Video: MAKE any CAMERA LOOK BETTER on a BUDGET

So now that I'm done with the conversion and it somehow went damn quickly, movie magic!
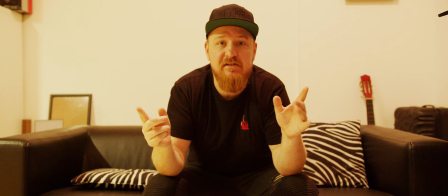(4:23)
At the moment, only my room lights are active. The new light setup itself is switched off, which we will change in a moment.
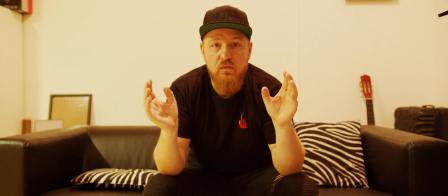(4:30)
I have now distributed the two lights in the room so that there is a nice soft light afterwards.
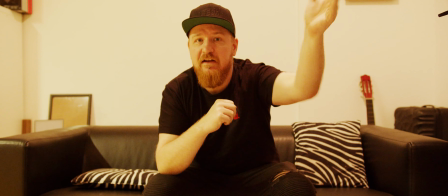(4:35)
And now I will actually switch on the key light. Okay, that is much too bright.
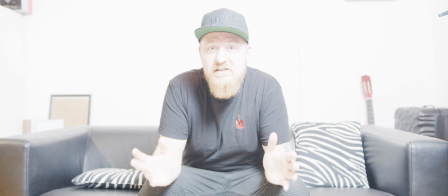(4:43)
I don't have to adjust the light itself now,
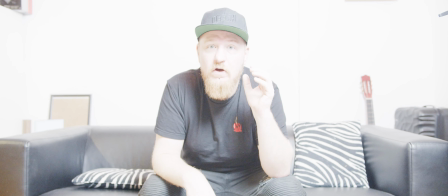(4:46)
but I will actually change my camera settings to switch off the overexposure and reduce my ISO levels to a well tolerable level.
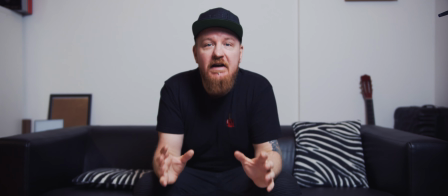(4:56)
much, much better. We now have a nice and soft light right on my face,
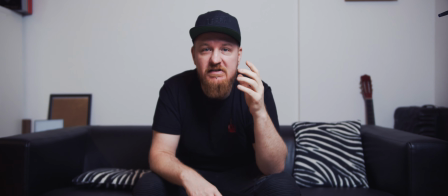(5:00)
which gives a certain definition to my face, and the background is much cleaner as well.
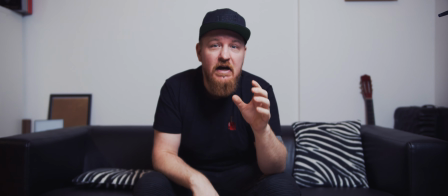(5:06)
Now, to make the whole thing a little more interesting and pretty, we actually turn on the kicker light on the other side, which actually takes a second.
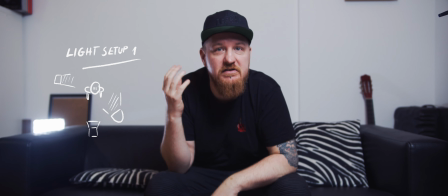(5:15)
Yeah. So the results could actually look something like this if you put everything together.
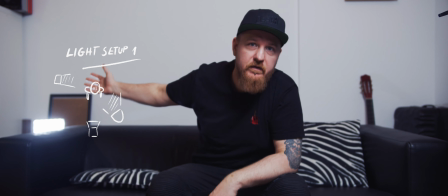(5:21)
The key light, the kicker with the batteries, and the two stands.
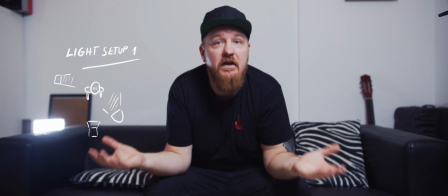(5:27)
For 100 money, I think this is a very good result in itself.
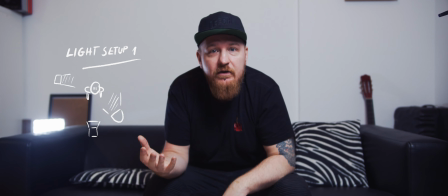(5:31)
To make the whole thing clear again, I switch off the lights now.
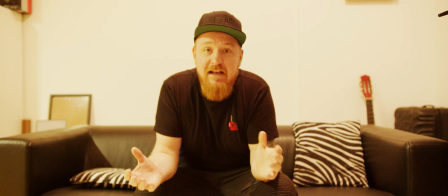(5:38)
Here you can see the normal setup again without the lights. And you can clearly see that the light setup brings a significant increase in contrast to a setup without lights or with natural lights or just your room lights.
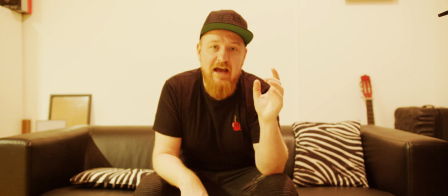(5:51)
The second setup that I've mentioned at the beginning of the video will be a different angle in which we actually bring the light closer to me and then zoom in a little bit closer with the camera.
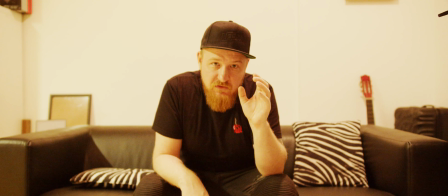(6:05)
A softbox makes the light softer the closer it gets to its object.
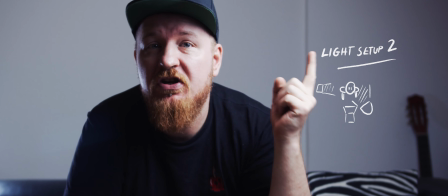(6:10)
So here's the second setup. The light is much closer to my face and the camera is also closer as well.
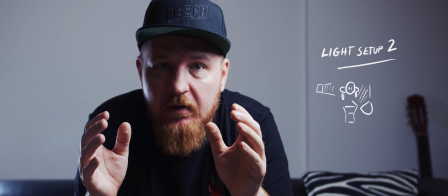(6:17)
Overall, this is a much tighter setup. As you can see, the light is now a lot softer.
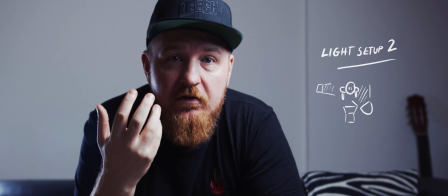(6:22)
The definition has become a bit more and the play with light and shadows seems much clearer on my face.
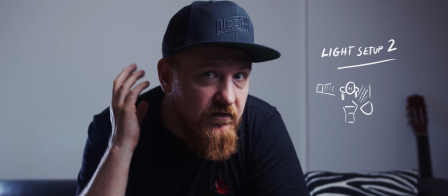(6:29)
If you turn on the kicker, you also get a really nice interview setup for documentaries or for a really good stream.
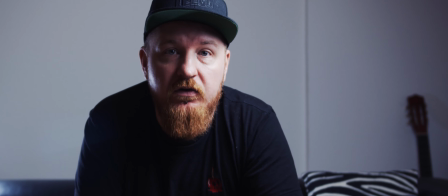(6:37)
Altogether.
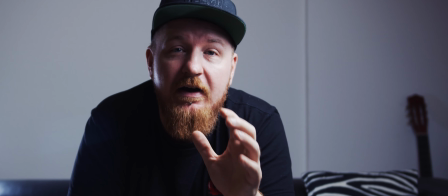(6:38)
For 100 money, this is a really nice setup that does not require a lot of work, can be set up nearly everywhere in zero times,
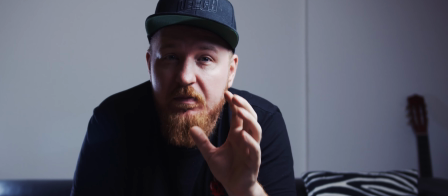(6:46)
and looks professional enough for most beginner situations you can actually think about. I guess we are done with the video. If you have any more questions, then click on the subscribe button while you are on the way down to the comments. I look forward to actually answering all of them. If you want to buy the products that I've presented here, then I packed all the links down in the description below. Thank you very much for watching and I look forward to the next video. I'm off scripting that now. So my name was Leech and yeah, I actually say to you, goodbye.